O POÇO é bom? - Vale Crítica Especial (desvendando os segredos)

Olá, encarcerados no poço! Olá, encarceradas na poça! Eu sou Otávio Gás, sou o Super 8 e hoje... Eita! Que surpresa essa produção espanhola de ficção científica e suspense que chegou caladinha na Netflix e já tomou espaço nas rodas de bate-papo das internetas. Muito eu tenho a falar sobre esse negócio, então vamos logo simbora.
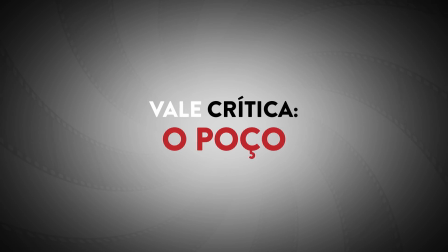É pro fundo do poço que tamo sendo levado? No fundo do poço havia uma samara? Só eu que nunca tinha ouvido falar em Panacota na vida? Tudo isso e muito mais agora! Ora, um cumpade se habilita a um experimento social sem saber que tava se metendo numa prisão vertical com pelo menos dezenas de níveis.
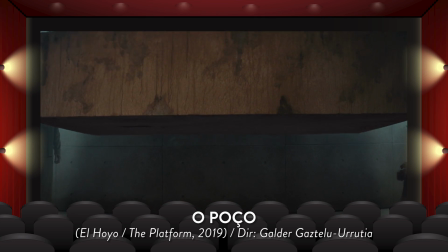Além de que esse lugar tem umas regrinhas peculiares. A comida, por exemplo, vem dos níveis superiores pros inferiores,
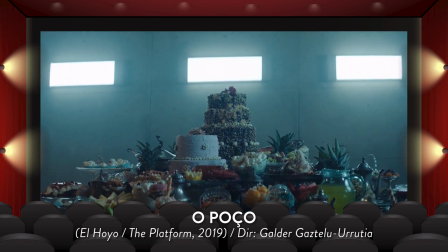e enquanto as pessoas dos níveis mais altos podem se esbaldar, pros de baixo só sobra o que vai sendo deixado e por aí vai.
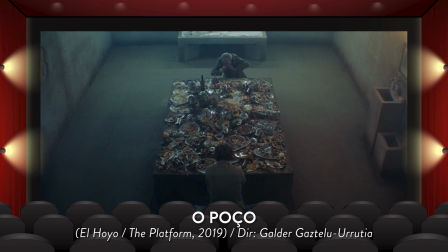E assim um rango vai ficando cada vez mais escasso a cada andar que desce, e os andares inferiores entram num completo pandemônio. Esse vídeo é um daqueles divididos em duas partes. Na primeira, uma análise sem spoilers dos valores do filme. E na segunda, vou passar a minha interpretação com spoilers sobre os mistérios e o final desse negócio. Como eu fico deslumbrado quando uma obra de ficção científica aproveita sua capacidade de viajar com gosto na batatinha pra explorar todo o potencial que oferece na premissa, proporcionando uma experiência pra gente se envolver em muitos níveis e refletir sobre várias camadas. O Poço é um daqueles filmes que ninguém esperava, não tem um elenco famosão mundialmente, seus realizadores não tem um prestígio internacional ainda, e sequer falado em inglês ou vem do eixo hollywoodiano. Mas esse projeto espanhol tem um poder tão forte de impactar, impressionar e deixar a gente matutando por horas, que rapidinho se transformou em mais um fenômeno lançado na plataforma de streaming vermelhinha. E com razão, é uma obra que merecia repercutir até mais do que o fenômeno Bird Box. Sim, porque tem questões que valem a reflexão, mas nem falo só por isso não.
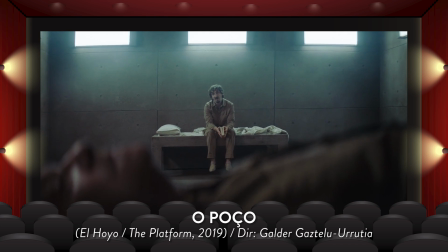Falo também pelos atributos artísticos que sedimentaram um filme criativo, bem realizado, coeso, provocativo e aí sim, que ainda desafia o espectador a botar a cabeça pra funcionar, já que não se sente na obrigação de dar tudo mastigadinho não.
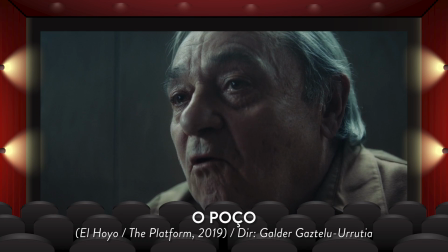Até dar algumas informações mais mastigadas em alguns momentos, começa com bastante uso de diálogos expositivos, porém, além de serem necessários pra explicar as regras da temática,
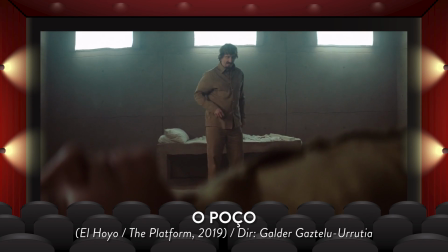Faz por meio de um jogo de palavras afiado e situações pra lá de curiosas E digamos que essa colher de chá do roteiro sirva pra dar um aperitivo Pra instigar, atrair e depois, quando a gente foi fisgado Aí sim o filme passa a brincar com o nosso investimento na narrativa E a nossa compreensão sobre tudo que tá vendo Não que seja um daqueles filmes que você sai sem entender nada Mas com certeza é um daqueles que te faz terminar a sessão com algumas interrogações na cachola Sem contar que,
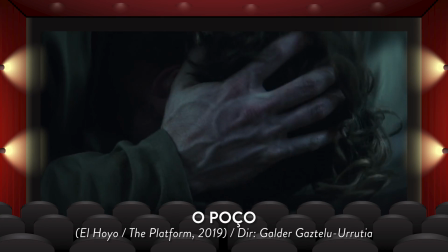ao dispor de multicamadas interpretativas nem sempre a gente consegue manter o pensamento em todas enquanto a narrativa avança e isso faz com que as coisas fiquem um pouco misteriosas pra gente. Pra isso funcionar, a direção de Gauder Gastelurrutia se deleita com o roteiro de outros dois cumpades e adota
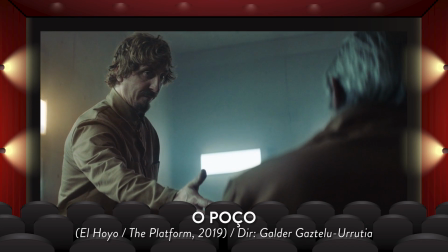pra si as ideias com tanta propriedade que nos faz crer que realmente estamos vendo um filme autoral desde a raiz. Não quero com isso dar todos os créditos pro diretor, o que eu quero mesmo é ressaltar a harmonia entre os cargos criativos que ditaram o direcionamento do longa. Simbiose essa que é transmitida para todos os demais setores colaboradores.
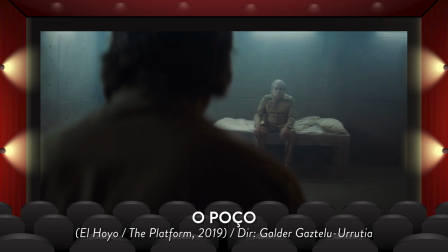Filmado praticamente todo em um só ambiente, o design de produção oferece uma prisão com um aspecto muito próximo do real.
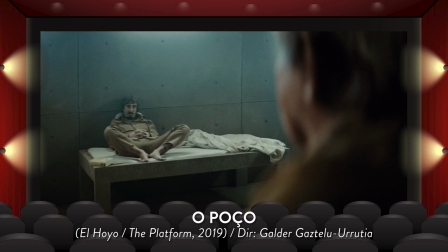Um carceri que até pode lembrar uma masmorra por ser organizada verticalmente e não possuir grades ou celas, mas paredes de cimento chapadas e ásperas.
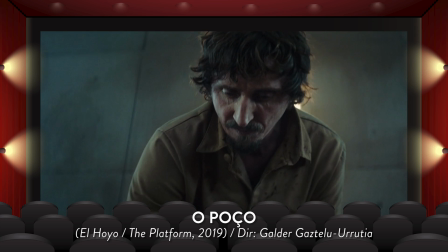E além da gente ser mergulhado num ambiente completamente cinza,
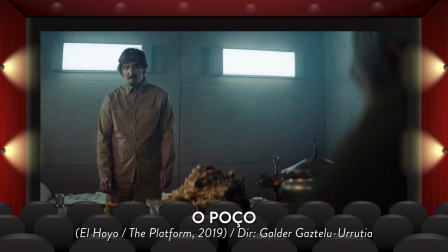o figurino contribui com o desânimo daquele lugar ao adicionar um bege muito singelo à paleta de cores,
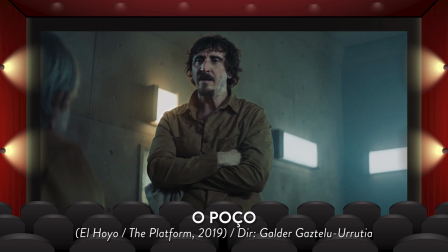que é intencionalmente dessaturada ainda mais pela fotografia para esse mesmo propósito,
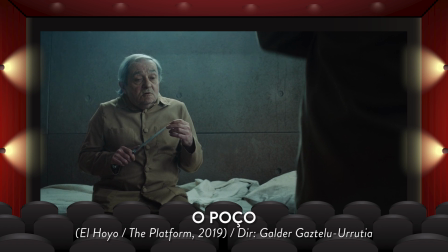o de falta de ânimo. E só recebe um singelo contraste à luz branca que entra pelas janelas, adicionando assim uma centelha de esperança ao lugar.